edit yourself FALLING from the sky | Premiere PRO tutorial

That is a shot from a short film I made called Redemption. And in this video, I'm going to show you exactly how I did that shot by recreating it in my backyard to show you exactly how I did it.
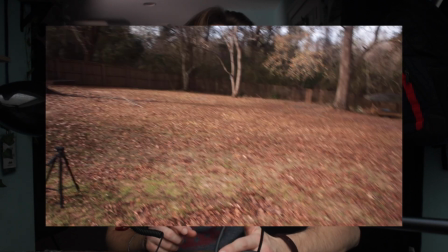0:15 Here's how it's done. First, put your camera or phone on a tripod and get a still shot with nothing moving, just the plain shot.
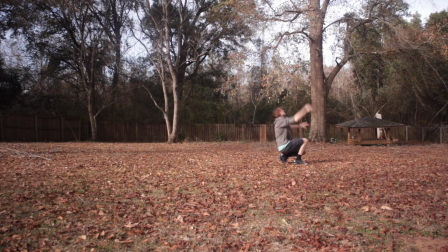0:21 Then find out where you want to fall to, throw yourself up in the air, and land on the ground. Don't hurt yourself. When I jumped up, I did it several times and I jumped pretty high. That's not necessary, because as they're going to see later, you're going to get the frame just before you land on the ground.
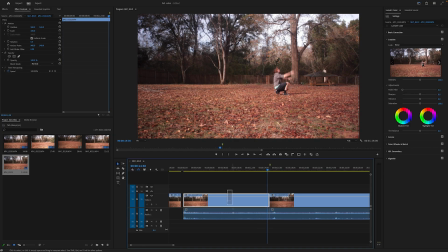0:35 So you really don't have to jump up at all, you can just fall as long as your legs are kind of in the air, it should look realistic. Next, you find the frame just before you hit the ground and take a screenshot of that frame.
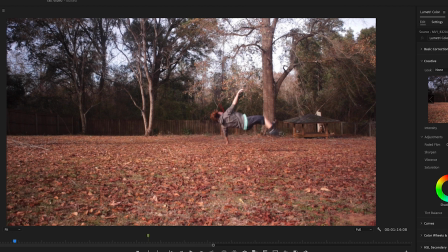0:45 As you can see, when I did this, I took a frame of when I was too high in the air, which meant the final product looked like I was falling, you stop for a second, and then you fall. You don't want that. The way to fix this is to get the frame just before you hit the ground and take a screenshot of that.
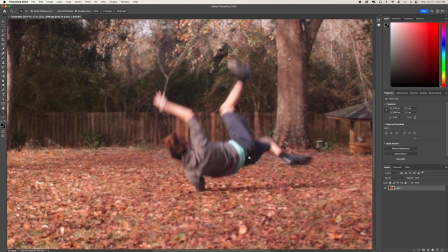0:58 Once you get a screenshot, open up Photoshop or whatever editing tool you like and cut yourself out, making a PNG of that image.
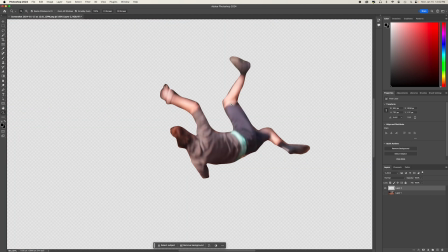1:03 Make sure you keep the resolution of the frame the same. That's gonna help later. Put the PNG of you falling back into Premiere Pro and scale it down to fit the frame.
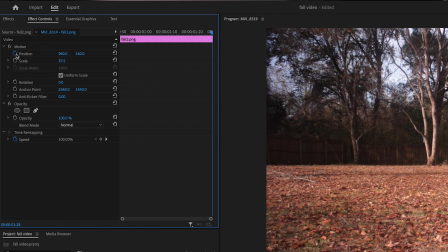1:11 Make sure it lines up perfectly. Then make a keyframe of your PNG when the frame lines up.
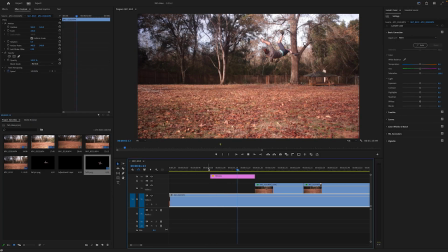1:16 Go back a couple frames and make another keyframe, animating the PNG to fall. Then add the directional blur effect and you're done with the animation.
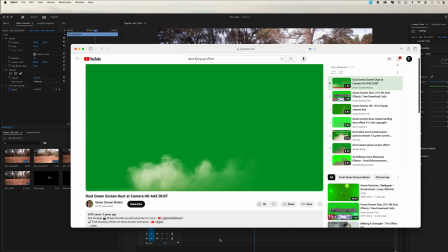1:29 Next up, you're going to go online and find a green screen video of dust kind of getting like piled up.
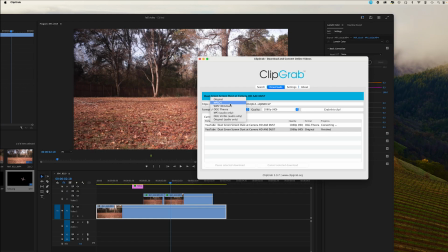1:34 I used this app called Clip Grab. I got the link to the video, I plugged it in there, and then it actually gave me a clip of the dust getting piled up for me to use.
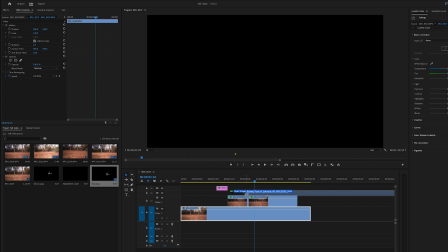1:42 I grabbed the clip and I put it into Premiere Pro. After that, I keyed out the green part to where it was just the dust.
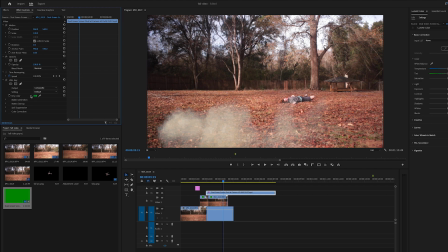1:48 I edited the time, the color, and the placement of the dust, and I lined it up pretty good.
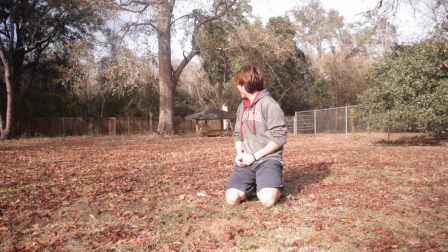1:53 This is what it looks like. Then you can record yourself yelling, pretending to fall, and add other sound effects like wind blowing and you hitting the ground to make this extra realistic. Here's what it's gonna look like.
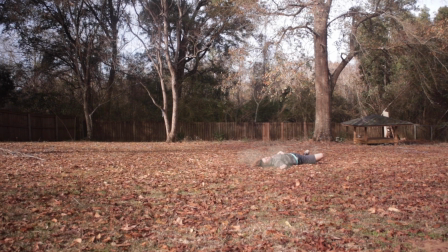And there you go, how to edit yourself falling from the sky to the ground. I hope you enjoyed this video, and if you like it, then subscribe, because that shows that you want to see more videos like this. If you have any questions on any tutorials you would like me to make, then let me know in the comment section below, and I'll be sure to respond and probably make your video. Also, I suggest watching this video or this video because YouTube thinks you will like them. See you guys later.